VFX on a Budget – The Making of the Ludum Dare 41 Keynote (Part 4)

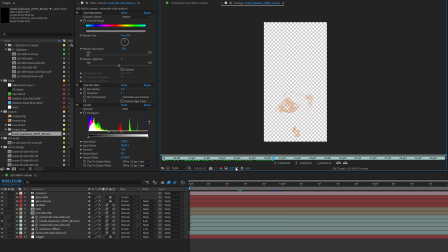Complete with alpha channel that I could put in as is, and it would work.
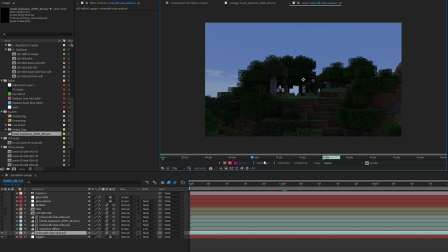To fake the explosion, lighting up its surroundings, I took different parts of this recording of the hilltop.
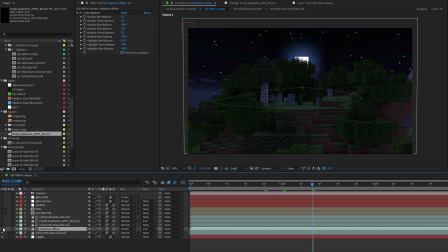The background is after nightfall, the portion that's lit up is the same shot just before nightfall and with an orange tint. And now I needed to get fill and future fill blown up in the air from the velocity of the blast. And just to get an understanding of the crappy footage I have to work with, this is what it looked like before. Yep, that's all. Not impossible, but not trivial either.
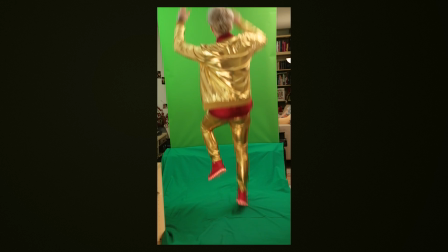A big problem was future fill getting cut off at the top in the jumping footage.
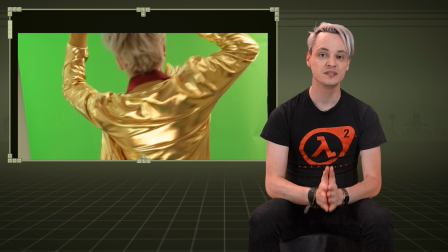Visual effects on a budget means to be very creative with your solutions,
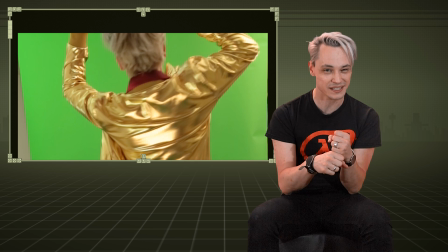and this is really what I love about it, trying to squeeze out as much production value from what you got.
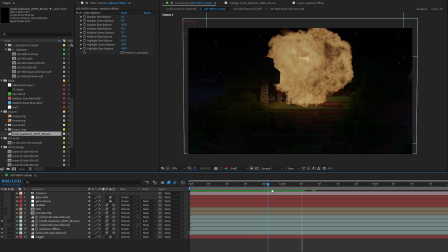My solution was a dynamic camera pullback with a shake that worked surprisingly well.
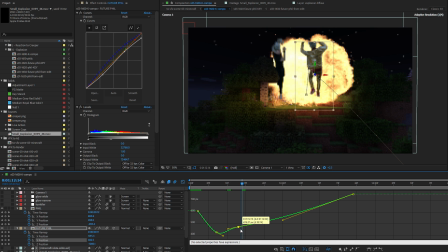I really hate animating in After Effects, especially in its clunky 3D space.
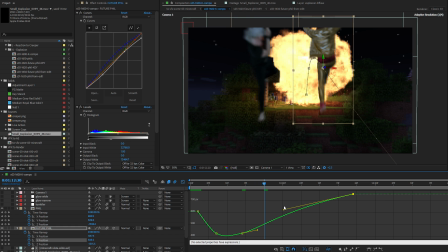But after a few hours of just tinkering with timing and position, it worked.
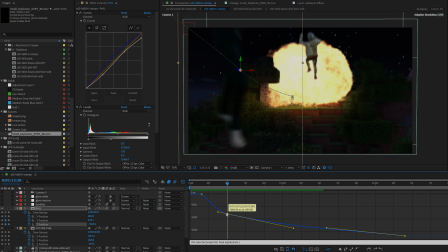I arrived at an arc that looked plausible enough for both current fill and future fill.
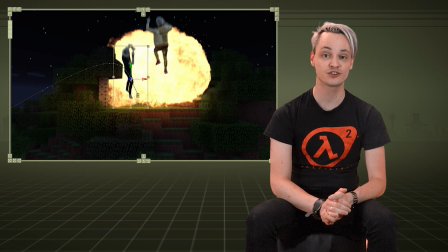The icing on the cake was to have future fill's coffee tumbler being blown away from the explosion,
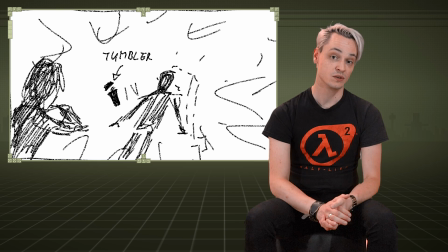because the storyboard dictated that he wouldn't have his tumbler in the following scenes.
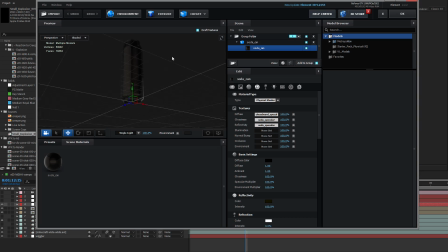In After Effects, it was the only real 3D object. An elongated soda can with a black shader that flew past the camera.
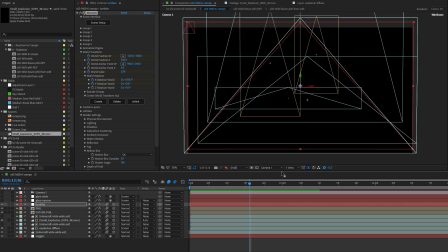All the other elements were just on 2D planes. Here's how the shot looks in After Effects from a different perspective. Having Future Phil pilfer elements from classic games was a real fun idea on paper. The execution wasn't that easy, but we will get to this right now. So let's first look at the MEGAMAN segment.
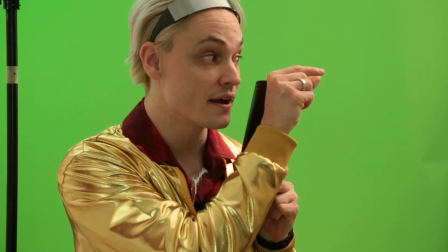I had the footage of Future Phil picking an imaginary element from the game, but no game footage at that point.
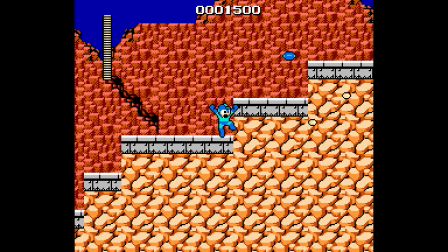Emulation to the rescue. I played and recorded a few levels of MEGAMAN and put the footage in After Effects,
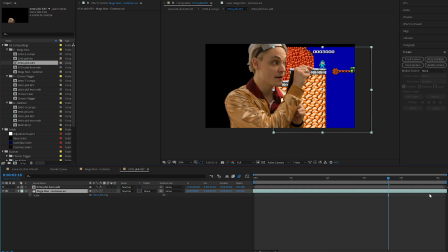searching for an occasion where it would make sense for Future Phil to remove a platform.
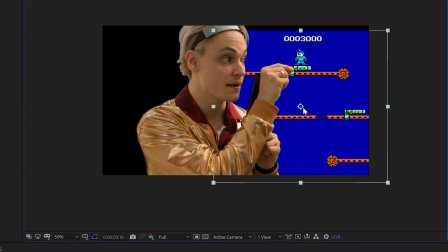I was lucky, and in the Gutsman stage,
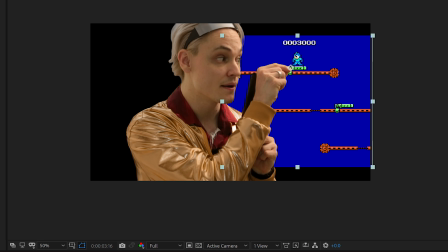the position of the platform and Future Phil's pinching fingers was almost a perfect match.
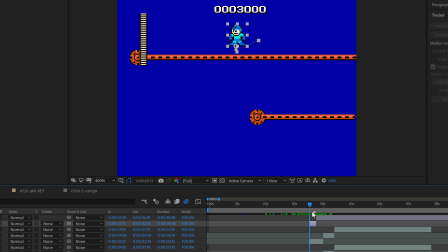I nudged the MEGAMAN footage around to sync up timing and position, and as soon as Future Phil would interact with it,
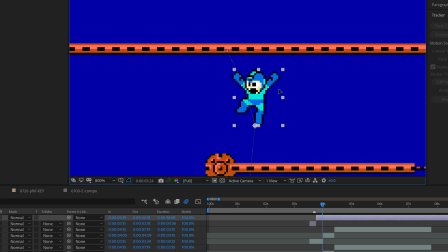I switched it over to a totally animated version of the game, so that the MEGAMAN sprite would drop accordingly.
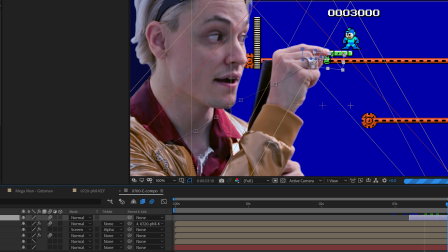The platform also was just a cutout that I manually match moved with Future Phil's hand.
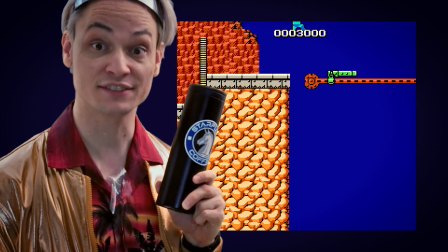Let's take platforming from MEGAMAN.
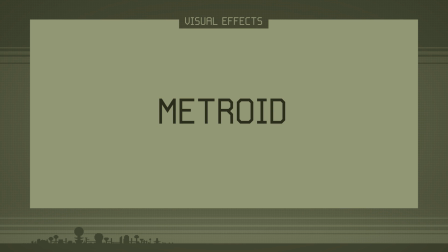The Metroid shot was much the same, but the biggest problem was that I didn't have any alternative shots of Future Phil with different hand placings of where he would be yanking the orb from the game,
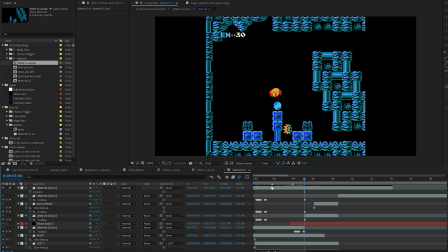so I had to scale up the background of the gameplay. But still, it was not wide enough to fill the whole background.
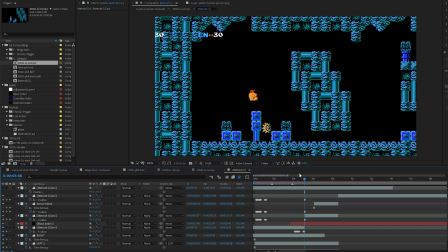To account for this, I stitched together a wide version from still images of the footage.
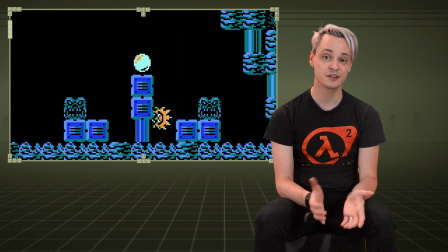Stealing the item was pretty much the same as before with the MEGAMAN, only that the game needed to continue as if the item had never been there. Mercifully, with Metroid this was easy enough.
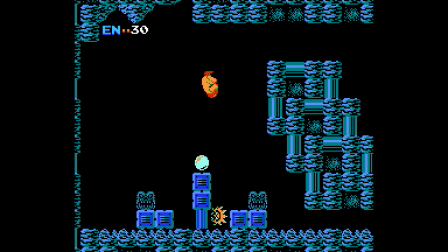When you pick up the Morph Ball upgrade, the game just stops and plays a jingle, and then continues like before.
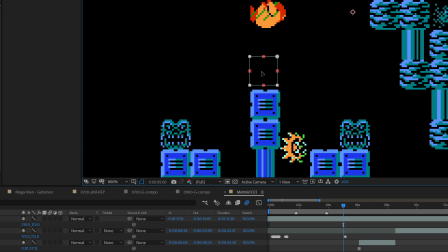Cut out this pause and jingle, and put a black patch over the ball after Future Phil removed it, and you're done.
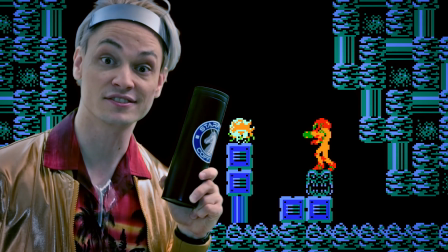And the upgrade system from Metroid?
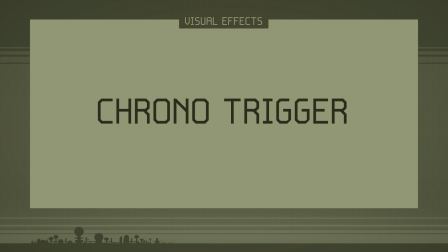When it came to taking the pixel look from Chrono Trigger, I was a bit at a loss at how to visualize that line. I pondered a bit and imagined what Chrono Trigger would look like without the pixels, and what I came up with was a low poly version of it without any textures.
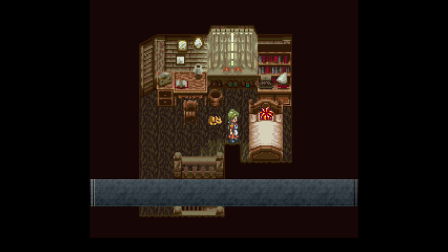I recorded the first 5 minutes of Chrono Trigger looking for an opportunity,
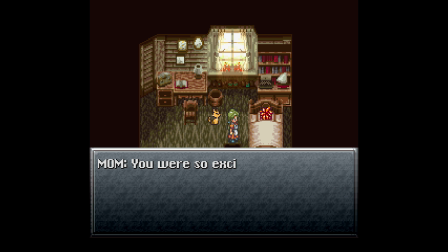and decided to rid Chrono's room of its art style while retaining all the objects.
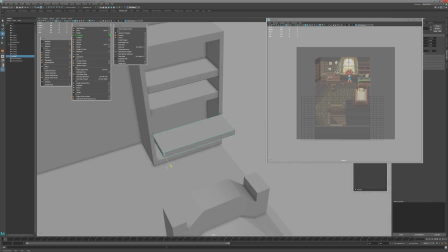For that I went to Maya again, set the main camera isometric and put the screenshot in the background.
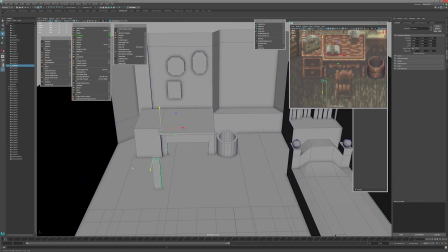For an hour, I modeled Chrono's room and furniture pixel perfect to the reference.
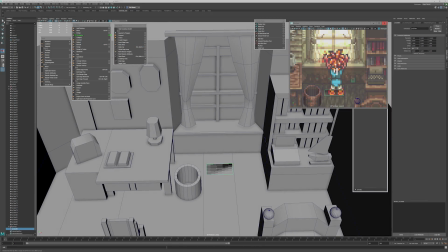My biggest troubles I had with Chrono himself,
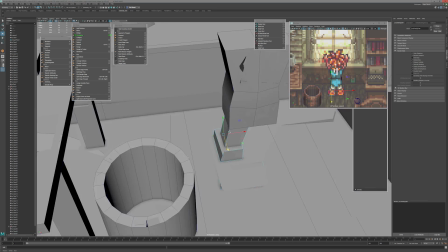because I'm devoid of talent when it comes to character design and particularly character modeling.
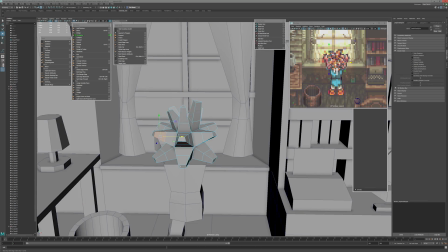In my despair, I smashed some basic blocks together until it looked okay enough for the second it would be on screen.
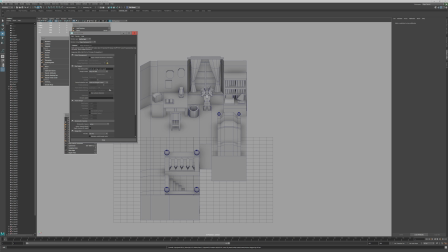It did look okay, but frankly a bit too bland without textures.
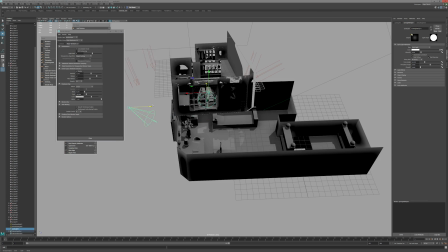To make up for that, I placed some lights with shadows and rendered out the result with a good deal of ambient occlusion.
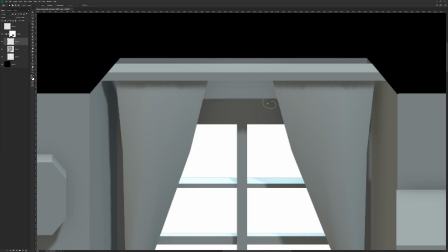In Photoshop, I cleaned up artifacts and errors and then imported the cleaned up image in After Effects.
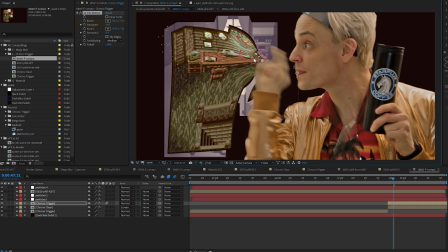I experimented with an assortment of distortion effects that it would appear as if Future Phil was pulling the pixel look away like a tablecloth.
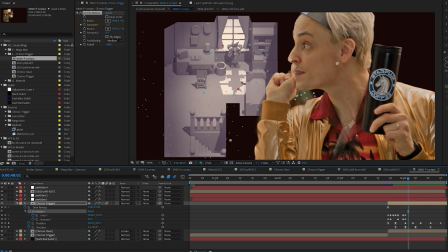In combination with this little swinging animation, I think it looks decent enough.
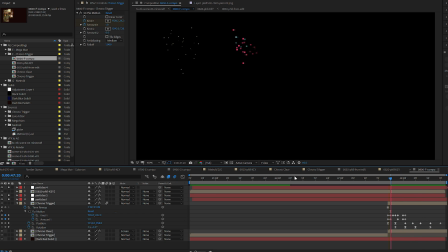Lastly, I sprinkled on a particle system that now there are literally pixels flying away.
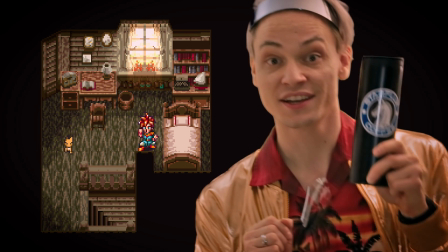The pixel look from Chrono Trigger?
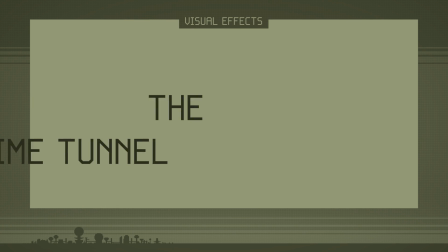The time tunnel was a lower priority for me, mostly because I had no idea how I wanted it to look.
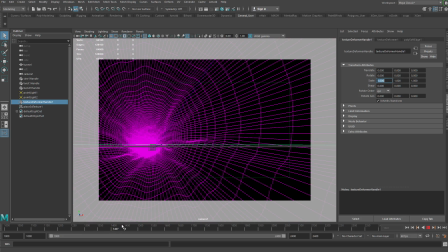I played around in Maya until I came across something cool enough.
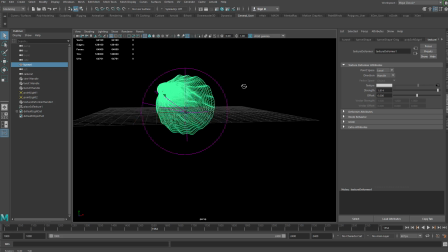Here's another view of it.
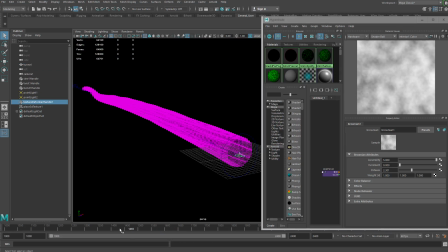The tunnel simply is a writhing pipe with an animated UV map and some animated Brownian noise as displacement.
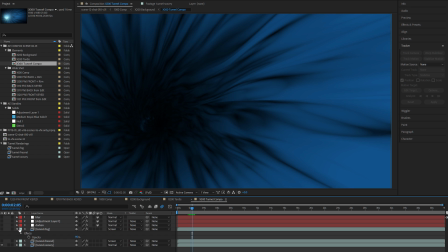I rendered the animation with different procedural textures, a depth pass and a Fresnel pass.
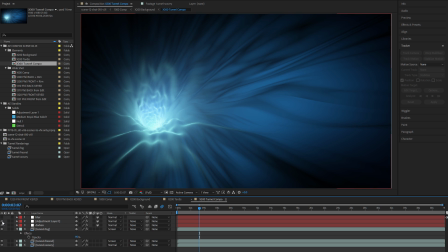I combined them all in trusty After Effects and generously applied glow, and for the background it looked good enough.
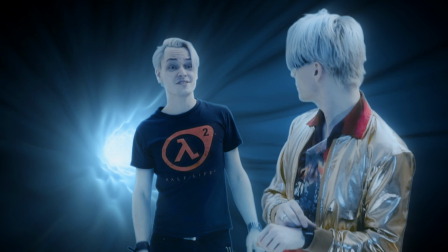A subtle rumble on the camera was the icing. I knew from the start that I had a lot of transitions into and out of the time tunnel.
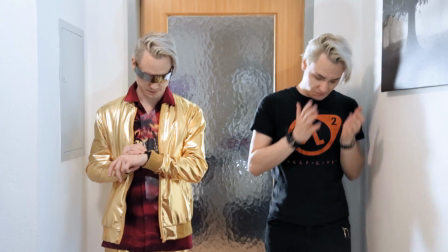Instead of redoing the same effect over and over, I automated the whole process as much as possible with After Effects expressions.
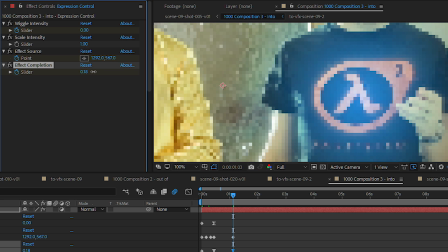Now I had one slider and one position control, and the effect would happen automatically. Between the takes when shooting the time tunnel scenes, I was joking around with Connie, and we came up with this little backstory for a future Phil, because we figured that he probably couldn't afford a big time tunnel all by himself, so he would actually piggyback on someone else's.